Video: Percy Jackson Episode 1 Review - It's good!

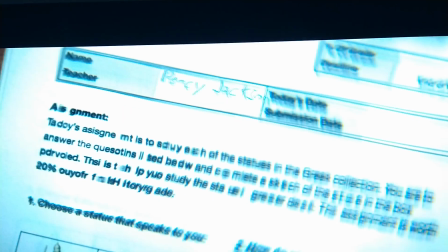[4:09]
The letters shift around on the page, visualizing Percy's dyslexia.
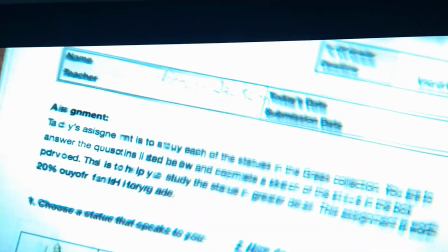[4:13]
I've heard from more than one person with dyslexia that this effect really showed what it feels like sometimes. And if any of you have dyslexia, I'd be interested to hear what you thought of this moment.
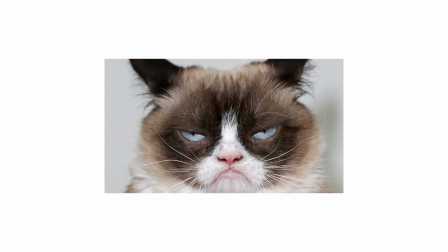[4:24]
There are some changes I'm not a fan of, though.
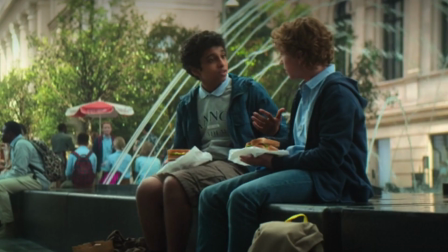[4:27]
In the book, Percy's teacher and best friend Grover are really the legendary centaur Chiron and a satyr, like as in Mr. Tumnus's third cousin.
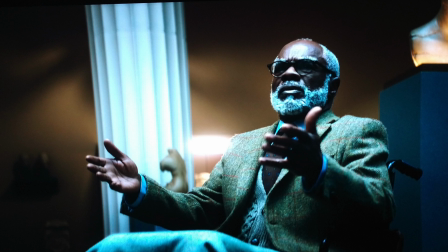[4:36]
They watch over Percy and conceal the truth about the fact that his father is the Greek god Poseidon. In the book, Chiron and Grover hide information because they have to.
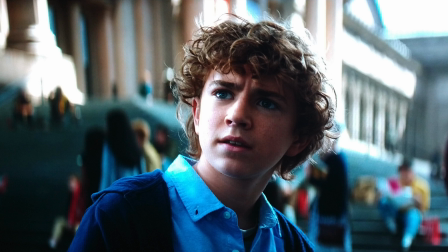[4:47]
The more Percy knows, the more evident his powers will be, and the more danger he'll be in.
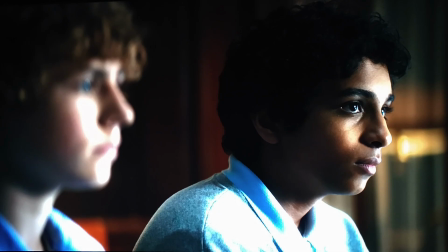[4:53]
In the TV episode, though, Grover betrays Percy, lying about the events of the field trip in order to get him expelled from school.
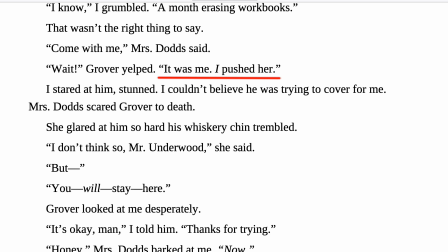[5:01]
In the book, Grover actually tries to take the blame for Percy, despite the fact that this will get him in trouble with their meanest teacher. The book version of events proves that Grover is completely loyal and trustworthy, and the TV show makes him seem shady and manipulative.
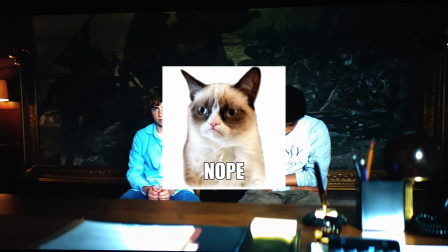[5:17]
I didn't like this change. It wasn't necessary to condense the plot, and this kind of behavior would make Percy less likely to ever trust Grover again.
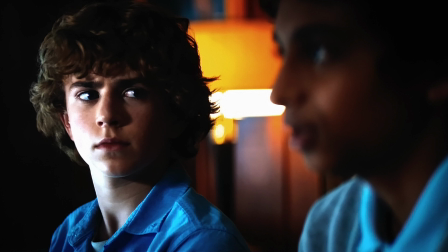[5:26]
However, this annoying alteration can be used as a discussion topic for kids.
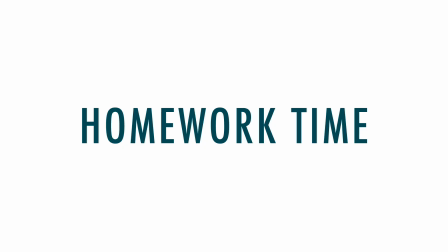[5:31]
If you're a parent or teacher, you can ask your kids what they thought of this change. How did it affect Grover's character and his relationship with Percy? Do the kids think the TV show should have done things differently? These sorts of seemingly small character moments are actually pretty important,
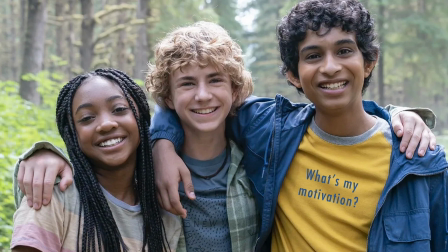[5:47]
and studying them can help young readers not just notice more things about characters in the books they read, but also write better stories themselves.
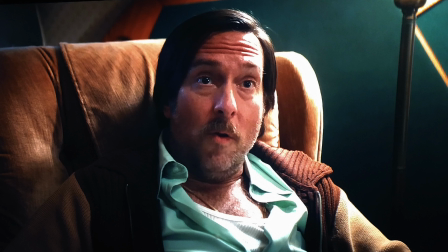[5:55]
The other change that I'm not a fan of is that Percy's stepdad Gabe is not the menacing, clearly abusive creep we see in the book.
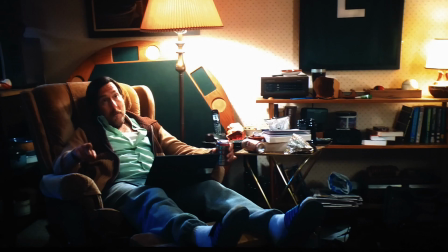[6:03]
He's more pathetic than anything else.
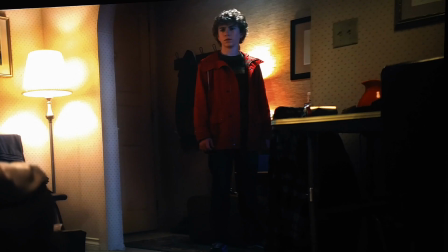[6:06]
In the TV adaptation, Percy's quite comfortable sassing back to Gabe, and his mother Sally is not intimidated by him at all.
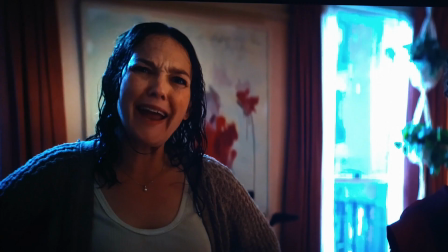[6:14]
She shouts back at him and informs him that she's taking her son on vacation rather than placating him and asking permission as seen in the book.
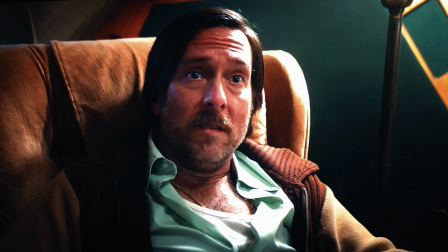[6:22]
I don't know why they softened Gabe so much, because he's supposed to be a bad character, the same as Uncle Vernon and Aunt Petunia in the Harry Potter books. Gabe fails to serve as an antagonist, and viewers will feel no tension or worry for Percy and Sally.
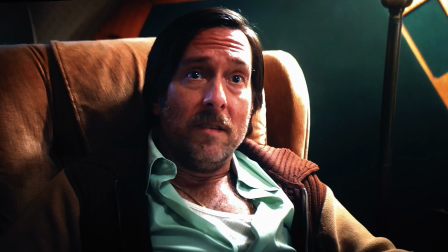[6:37]
It would have been better to write him out of the show entirely rather than change him so much.
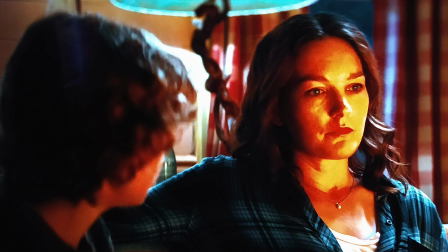[6:43]
One other minor quibble is that too much of the episode is filled up with Percy's mom explaining stuff.
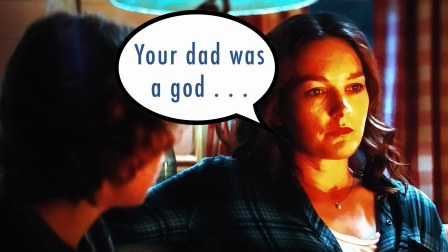[6:48]
I know first episodes of a TV show are hard to pull off.
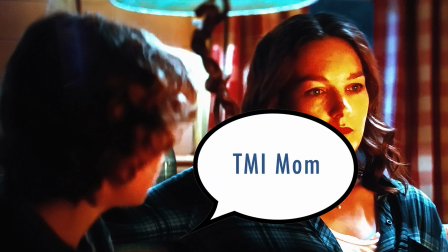[6:52]
You have to explain enough so that new viewers will know what's going on, but I don't think we needed this much backstory right away.
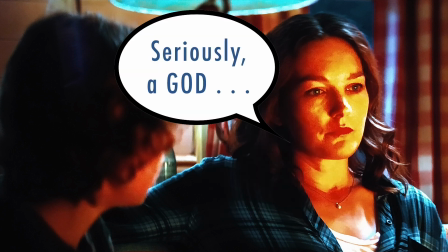[6:59]
They just needed to introduce us to Percy and get the action rolling.
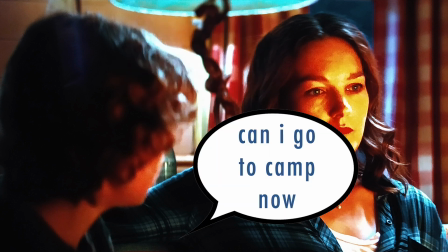[7:03]
This actually affected the plot when Percy's mom takes forever to say goodbye to him after they crash the Camaro.
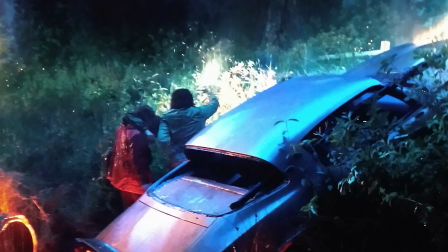[7:09]
It's like, there's an angry Minotaur right there coming to kill you,
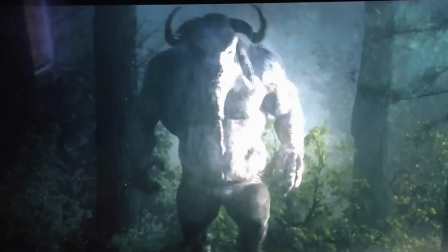[7:13]
and you're standing around chatting like you're at a coffee shop waiting for the barista to finish your lattes.
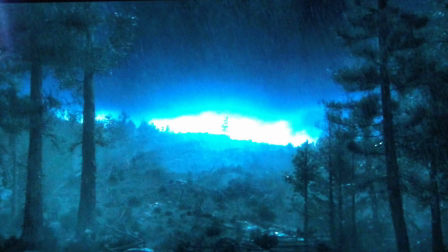[7:19]
In the amount of time it takes for Percy's mom to say goodbye, the kids could have made it past the monster-proof magical boundary and into safe territory.
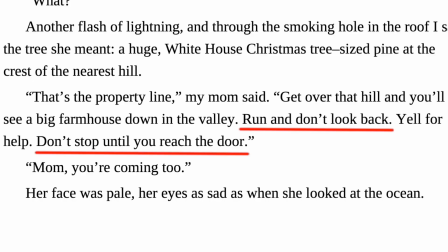[7:27]
This scene is much shorter in the book, and it works a lot better.
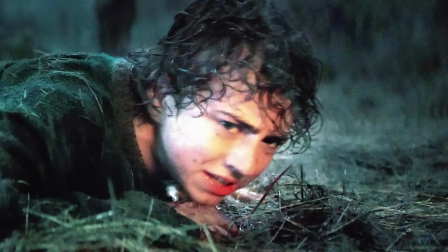[7:31]
Parents worried about on-screen violence can rest assured, as the fight scene between Percy and the Minotaur is filmed at night in the pouring rain.
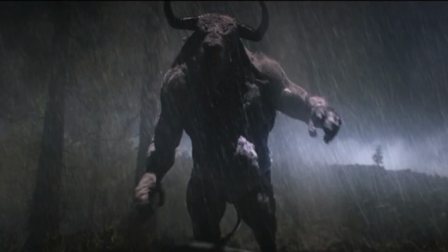[7:39]
There's no visible blood or gore, and the fight happens in lightning-illuminated silhouette.
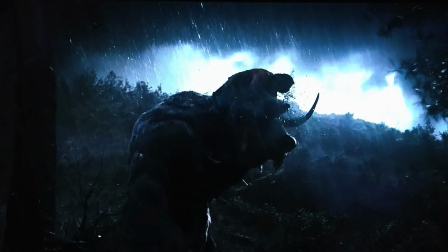[7:44]
But it's still really exciting. It sets the tone of the show as being appropriate for ages 10 to 12 and up.
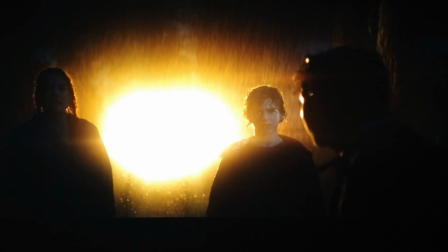[7:50]
I wouldn't recommend it for younger kids, as the scary moments and coming-of-age tale just won't work for them. So, concluding thoughts.
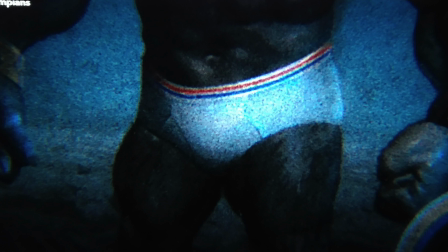[8:00]
Seeing a Minotaur in a pair of tighty-whities was very funny without wrecking the tone of the fight scene, and it would have been nice if the characters had New York accents.
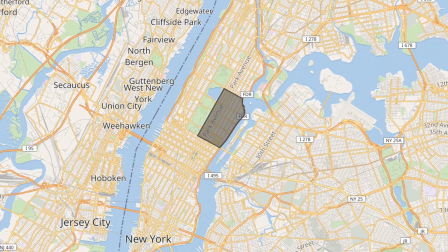[8:09]
Percy's supposed to be from the Upper East Side of New York, but he sounds like he's from nowhere in particular.
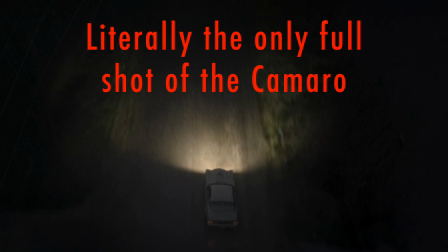[8:15]
Also, that poor Camaro deserved more screen time.